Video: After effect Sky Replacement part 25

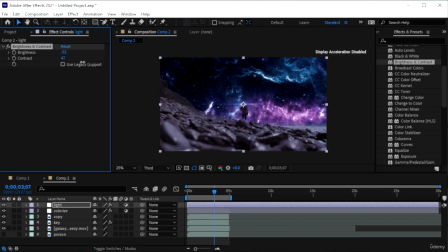[41:26]
And also just add to the contrast. So slowly we're turning this into night. And let's see what else we can do.
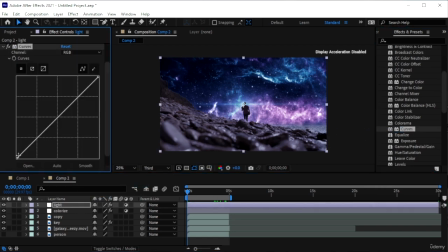[41:41]
Let's add a curves as well onto light. Darken the shadows. Want to make sure he's really dark, and the only brightness that's going on the rocks is from the sky and not from the clip because the clip was shot during daytime.
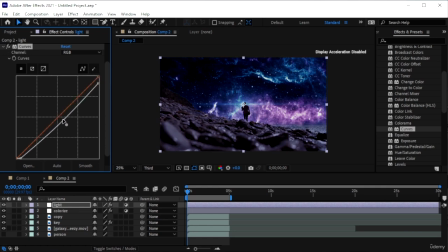[42:01]
Reduce the highlights too. Let's darken the midtones. So this part needs to be darker than the sky because he's going against that, and our camera will capture something like this.
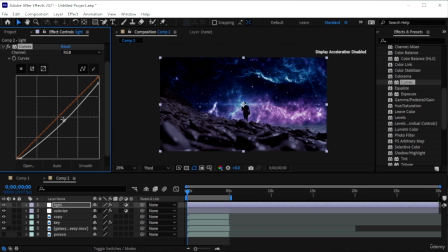[42:20]
If it were in a situation like this, let's also do more with the shadows. There we are. Because the person is going directly into the light source, it needs to be really dark.
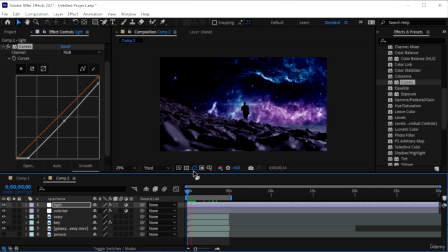[42:36]
And let's have a look. Need to be careful about the part where the sky turns darker. Okay. And also let's go in the, close these two.
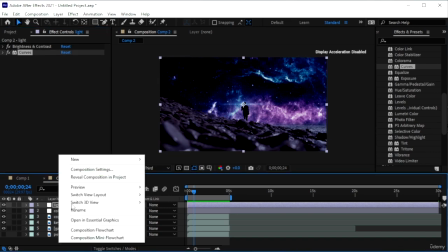[42:54]
I'm going to make another adjustment layer. Again, it helps when you have separate layers.
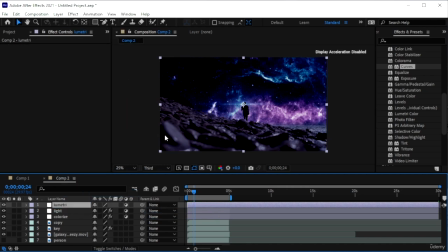[43:01]
Right click, call this Lumetri. Gonna add a Lumetri color. There it is. Put it on Lumetri. And we're going to just go in the color wheels and add some colors to the different tones. So we have the shadows.
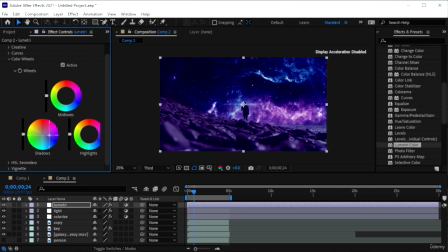[43:21]
I want to set a, let's go for a bluish effect. Bring it in towards the middle so it's not as vibrant.
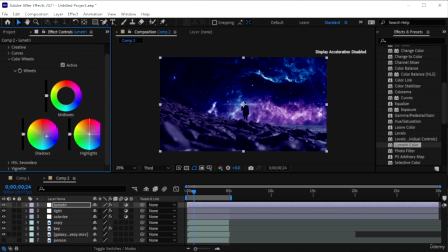[43:38]
We have the highlights too. Let's kind of add a purplish tone to it. And the midtones, I'm not going to touch them. Instead, I am going to
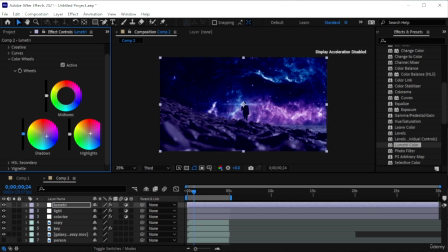[43:54]
maybe, let's try lightening up the shadows, the colors that we added. So it's a little bit lighter. The highlights, let's do the same. There we are. You can go in here. Actually, there's no need.
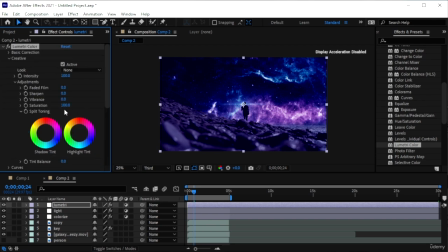[44:13]
Go into creative and just reduce the overall saturation of the clip. Not too much. For 63. Because color is not that visible in dark places. We're only seeing the colors when there's light.
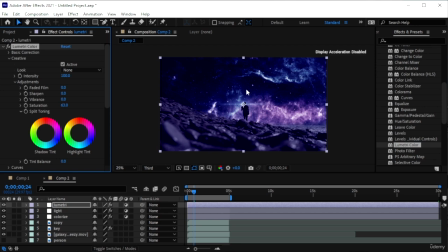[44:31]
But because we're trying to create this magical space effect, that is why we added these color tints to the shadows. But again, if you don't want them to have that color effect, you can simply just remove colorize, which actually looks better once I remove it.
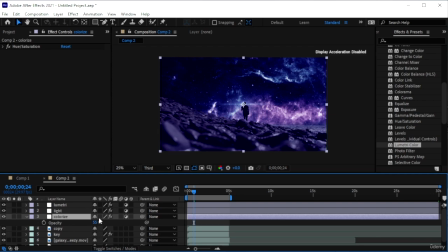[44:51]
It's gonna go on colorize, hit T, turn this instead of 55 to maybe 30. Let's try 20. Okay. So I did want it to be
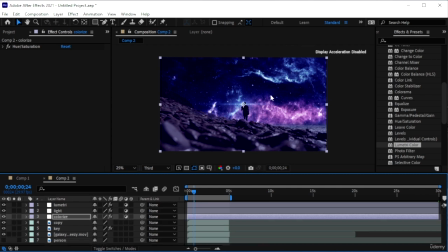[45:05]
a little bit tinted, the entire thing, but I do want to see the nice colors that the sky has. I'm gonna let this render, and I'm gonna see if there's anything else that I need to do
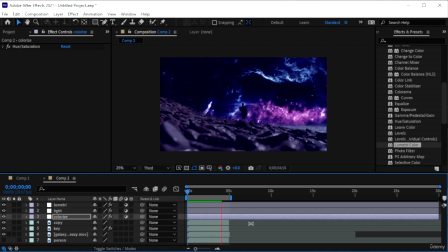[45:25]
to just enhance this whole composition that we created. Alright, so this is what we made so far.